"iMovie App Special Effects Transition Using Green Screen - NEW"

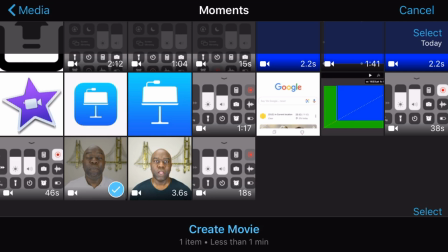[4:08]
Tap on your main clip, it will have a check mark by it when you tap it. Then at the bottom of the screen, tap create movie.
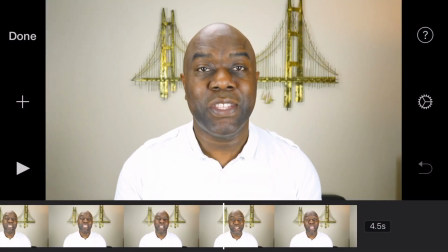[4:14]
Now I'm going to select our green blue screen transition, which we created in Keynote and add it to the exact position where I want the transition.
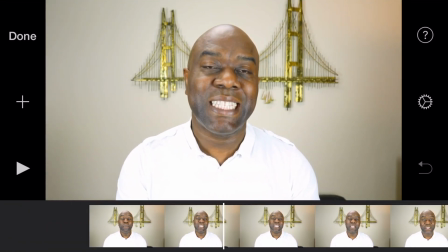[4:23]
You can scrub through the clip with your finger and define where exactly you want the transition to appear.
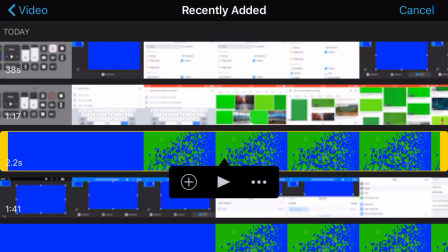[4:29]
Tap the plus button, highlight the clip, and then press the three dots that will appear on the right.
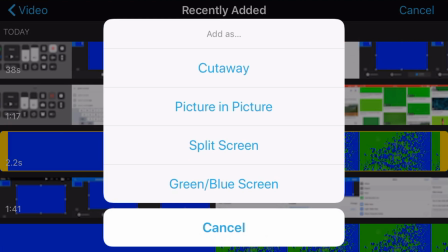[4:36]
In the pop-up, you will see green, blue screen. Tap here, and it will add it to the location that we set.
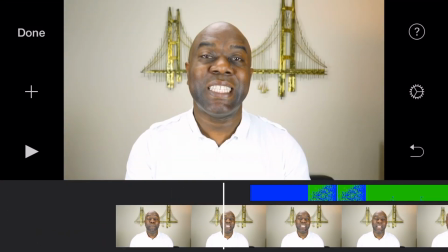[4:42]
Now, if you scrub through the video, you should see the green screen has gone. We should have the blue screen left, but we're not done yet. we need to export this clip.
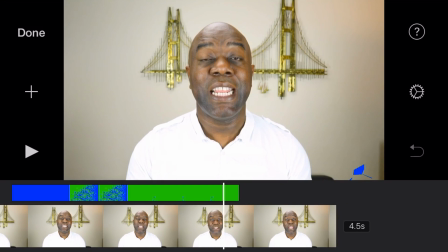[4:51]
Now what we need to do is to export this clip. Tap on done at the top left.
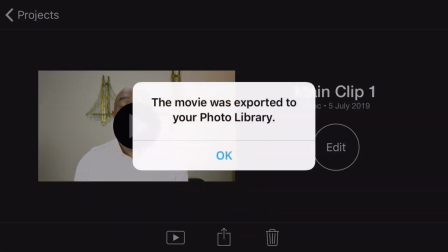[4:56]
Let's select the share button at the bottom here and save the video. Once the video is saved you can then tap the edit button and then delete the clips from
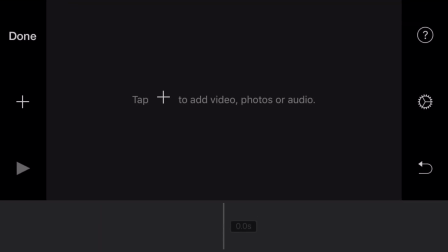[5:04]
existing timeline and then add the video that you want to transition.
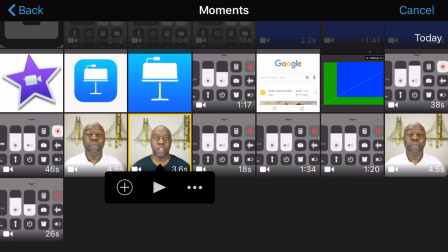[5:08]
So in this case I'm going to add the second video. Remember we had two videos.
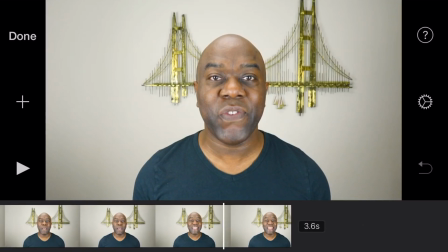[5:14]
I'm gonna add the second video that I want to transition to.
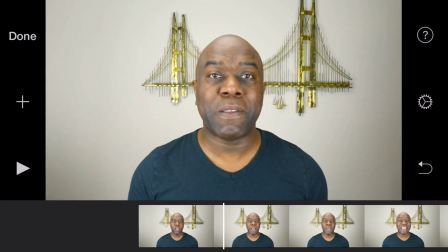[5:18]
Not the clip with the main blue screen that we just created now we need to find a new location in the video where we want the transition to happen
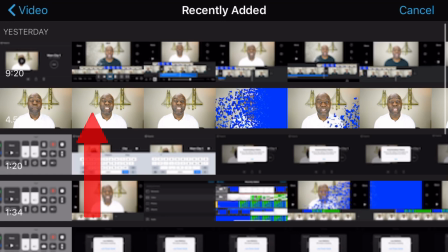[5:26]
once you have the location tap on the plus button find the newly exported video which we created the one with the transition in add
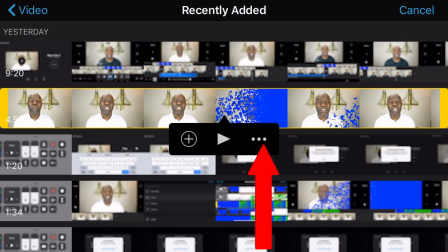[5:35]
it to the video tap on the plus button then tap the three dots and then click the blue green screen add to the exact location
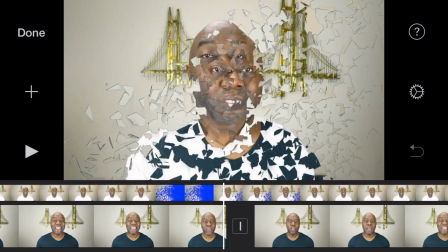[5:41]
where you need the transition you probably noticed there might be extra at the beginning of the clip which we don't need so I'm gonna pinch zoom out,
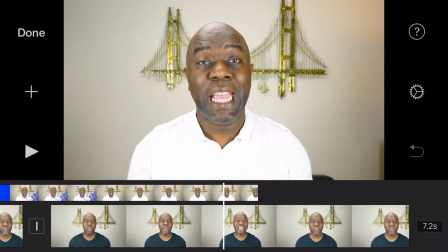[5:48]
stretch the timeline, locate the beginning of the blue screen,
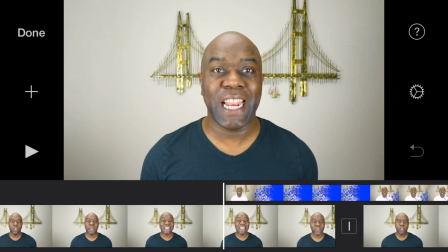[5:52]
go to the beginning of the solid blue and then highlight it and then tap the split button at the bottom.
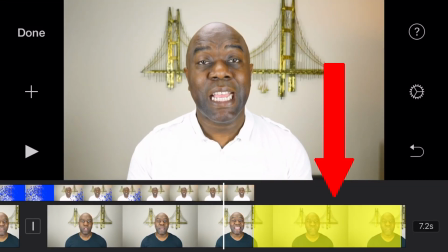[5:58]
Now highlight the unwanted portion of video and press delete.
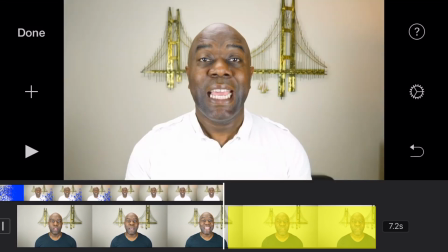[6:02]
Shrub through the video and see if you can see the transition, if not tap the blue area and then tap auto.
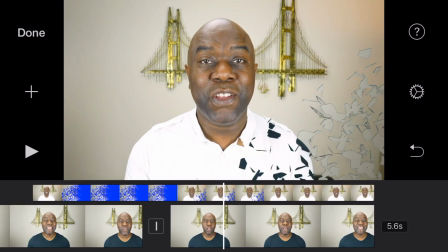[6:09]
In the iMovie app the bottom clip the audio may still be playing so what we need to do is tap the bottom clip or a little way if you like
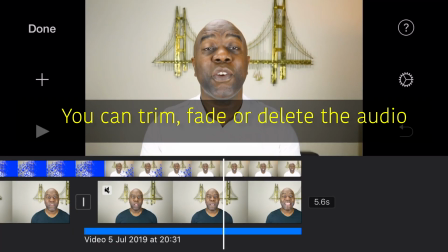[6:17]
detach the audio from the bottom of the video and fade it out in this example I'm going to select the bottom clip select
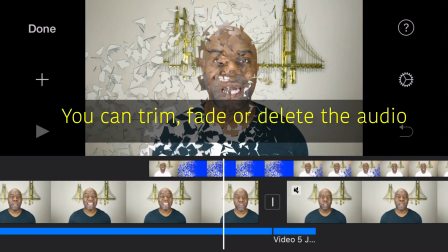[6:24]
the scissors icon and click the video and then tap on detach this will detach the audio I'm going to cut off part of the audio
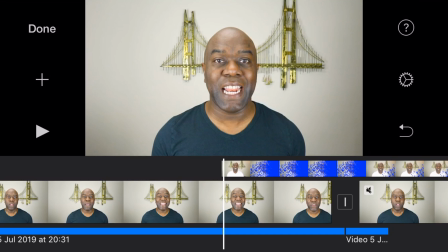[6:32]
from the right-hand side of the video and then I'm going to slide the fader to fade out this will give the appearance of the video audio fading
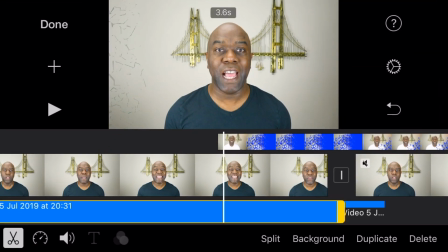[6:40]
out one video fading into another this is a much better effect than just the audio just dropping suddenly once you've played around with the audio and you're
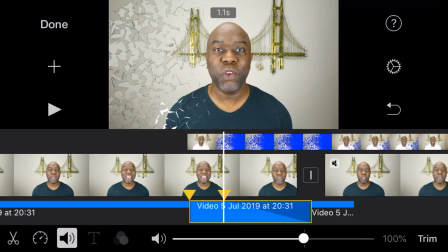[6:48]
happy with the transition and where it comes in you can export the final video you can also add some extra tracks for example you can add
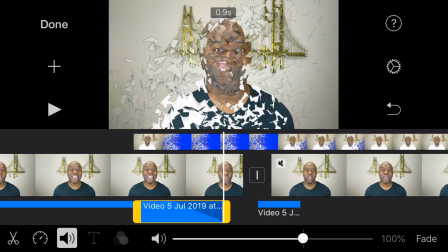[6:56]
some music sound effects to the video for example i'm going to add a whoosh sound between
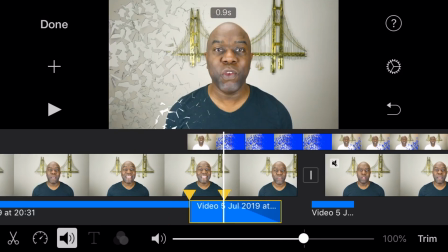[7:01]
the transition this will slightly distract from the main transition effect and make it seem more seamless adding extra audio to video is called sound design and I'm going to cover more detailed sound design in future videos so if there's something you're interested in consider subscribing and hit the bell icon so you won't miss a future video. Now you're ready to export your final clip and share it with the world. If you found this video helpful consider giving it a thumbs up. Please subscribe so I can deliver more videos just like this one to help entrepreneurs, businesses, individuals and creators just like yourself get online with video thanks for watching and see you in the next video